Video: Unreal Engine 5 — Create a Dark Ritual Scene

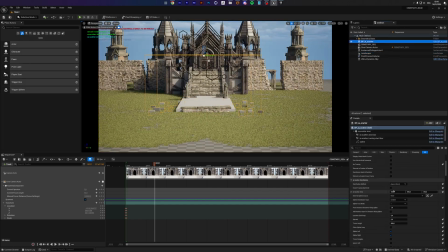In my case, it's the lip mask value, but aside from just using regular foliage, I'm also using the
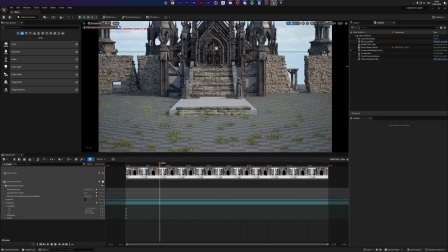IA or BP, I think it's the IA Scatter plugin, which comes as a blueprint where you can just seamlessly,
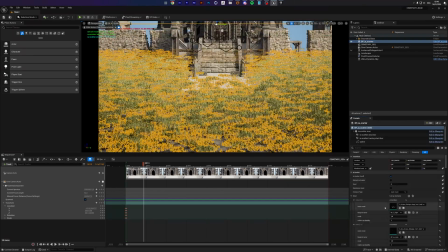like without a hitch, the engine just lets you scatter thousands upon thousands of objects.
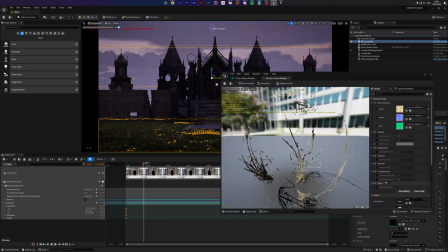And that's what I'm using to further increase the variety of my foliage and my grass.
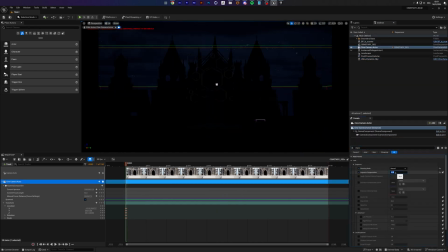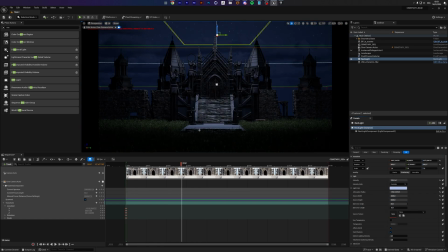As it's a night scene, I want to make sure that the lighting is kind of subdued.
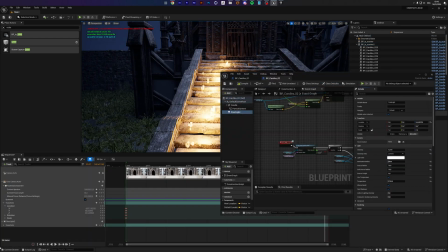I'm now adding candles to the focal point of my scene, so that's where I want to draw the eye.
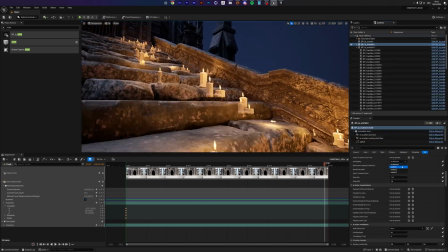So that's why I'm going to add some light sources that are a bit more extreme.
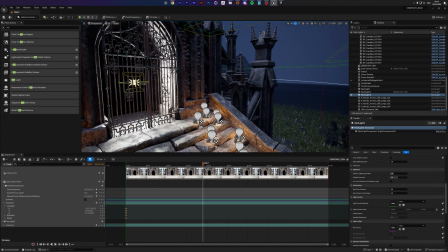Also using the IA Scatter plugin, which is highly recommended.
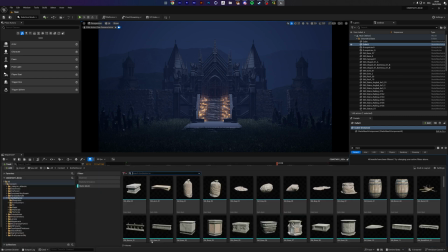Just like the Ultra Dynamic Sky plugin, it's a must-have for everyone that is starting out with Unreal.
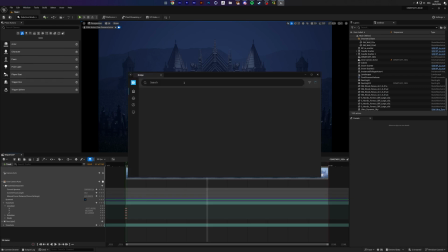These aren't too expensive. just such a nice ass addition to the software for real.
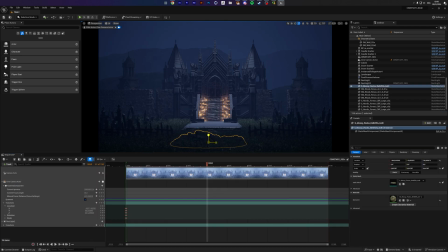Yeah, more rocks, more Quixel assets, more regular assets.
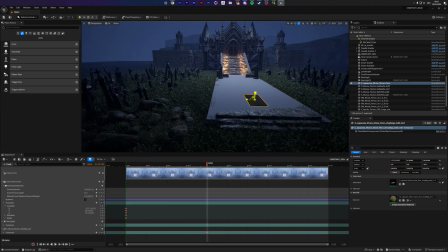The grass is scattered, the candles are scattered, the graveyard, cemetery, stones, whatever are scattered.
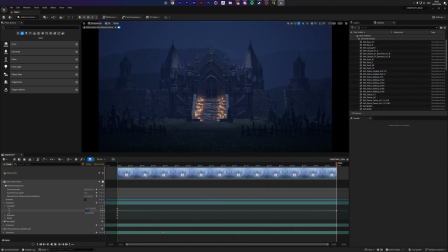And slowly and without a hitch,
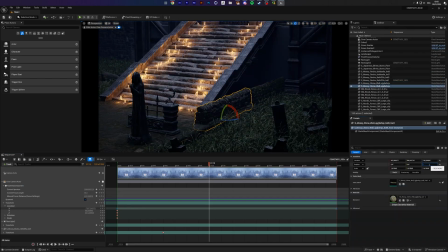so just slowly and not even painfully, we're getting to a borderline very nice scene.
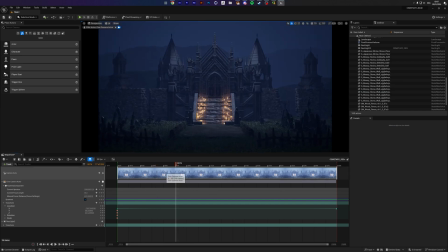By just adding and adding, layering upon layering, you can just fill up your scene and the performance stays great. Of course, that also depends on your hardware, but most of the time it's very performance friendly and it only gets disgusting after a while.
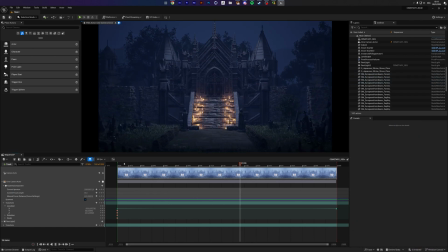And if you add a lot of heavy objects into your scene,
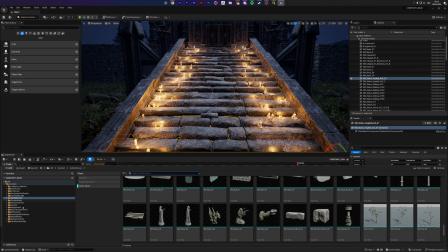but Unreal Engine handles things like a champ, especially with nanite function enabled,
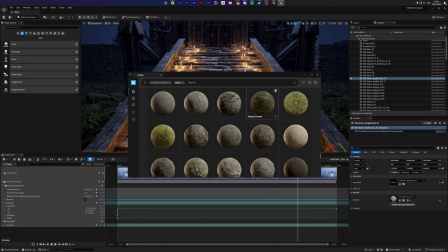so you don't even need to worry about anything really.
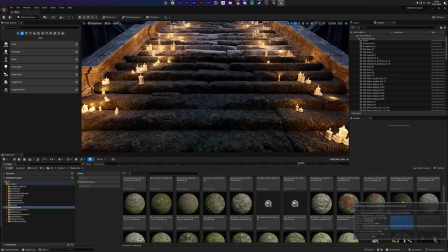Adjusting materials like you would, because of course the stairs, they don't make sense.
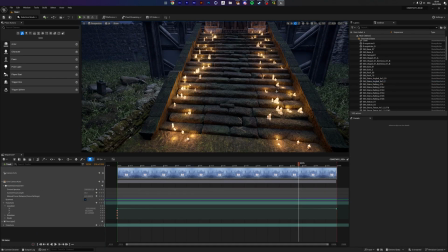I don't want them to be that bright. I need this to be dark and moody, and I want this to be overgrown.
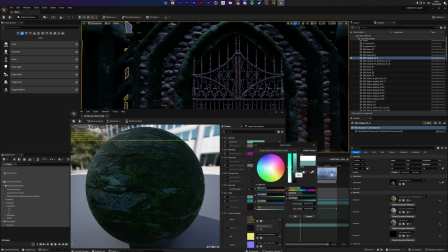I don't want the chapel to be clean. That's why I'm also adding instances of that same material to the chapel and the stones and the structures.
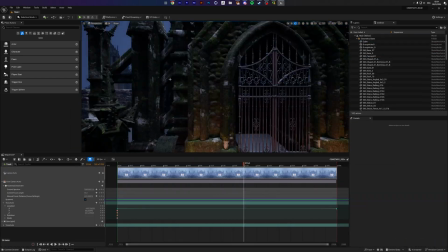By instancing the materials and switching the offset for the tiling and the projection,
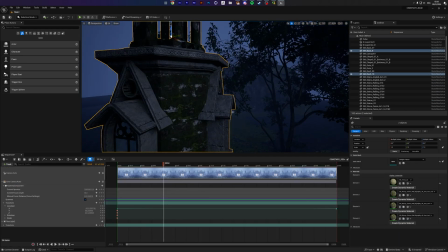we can make sure the repetition gets broken off a bit. The issue with the chapel model is that the UVs are symmetrical
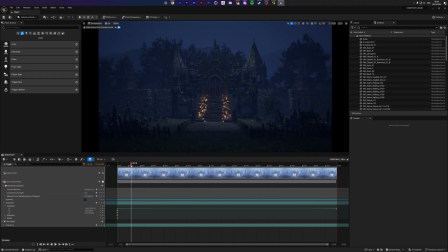and doesn't really make sense, but I knew that's okay because it's a good base coat,
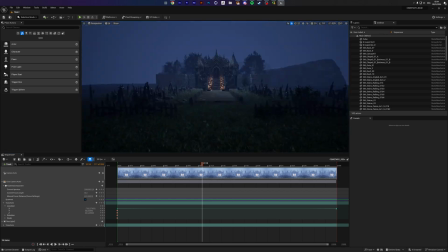and later on we will tweak that and hide those imperfections by having like ivy leaves and additional plants on there.
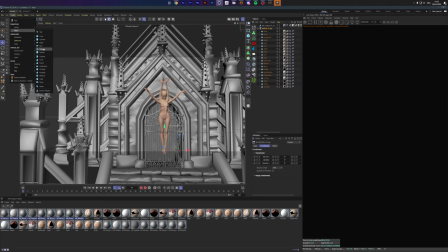Now we're onto the character that is the center point of this piece.
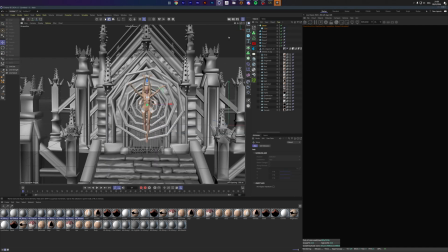I wanted to get like this sort of, not really Bloodborne inspired, but like along those way,
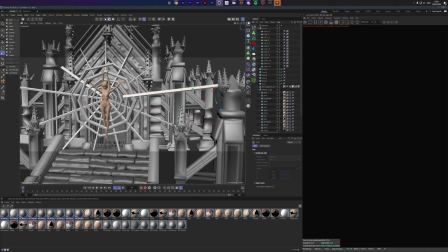like Victorian, and we get this moody, weird ass ritual with this spider web type shape with these
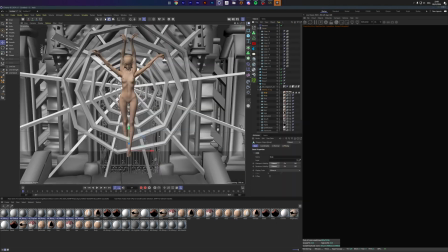disgusting ass blobs. That's how I envisioned it. I wanted it to be like True Detective meets Bloodborne, Victorian chapel, stuff like that.
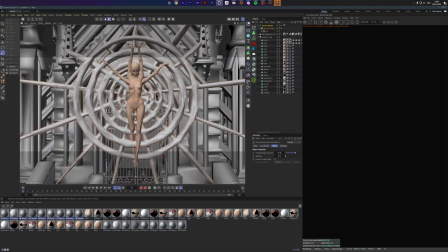And I'm just getting the base coat for my shapes inside Cinema 4D, because that's still where I'm the most comfortable doing this.
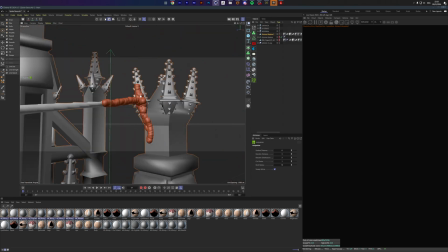I'm using the Easy Ivy plugin for
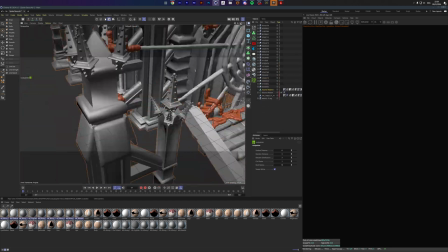gooey shapes that just bind the spiderweb net that we have created to the structure.
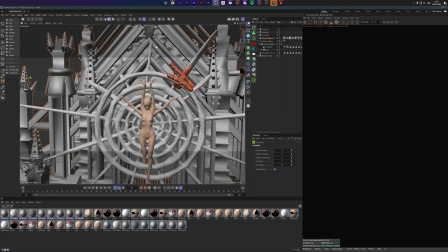And I just keep adding to it, and when I knew, okay, that's a point I like,
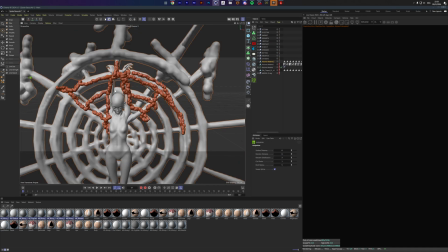I can start drawing over our character because I want her to be tangled up in this.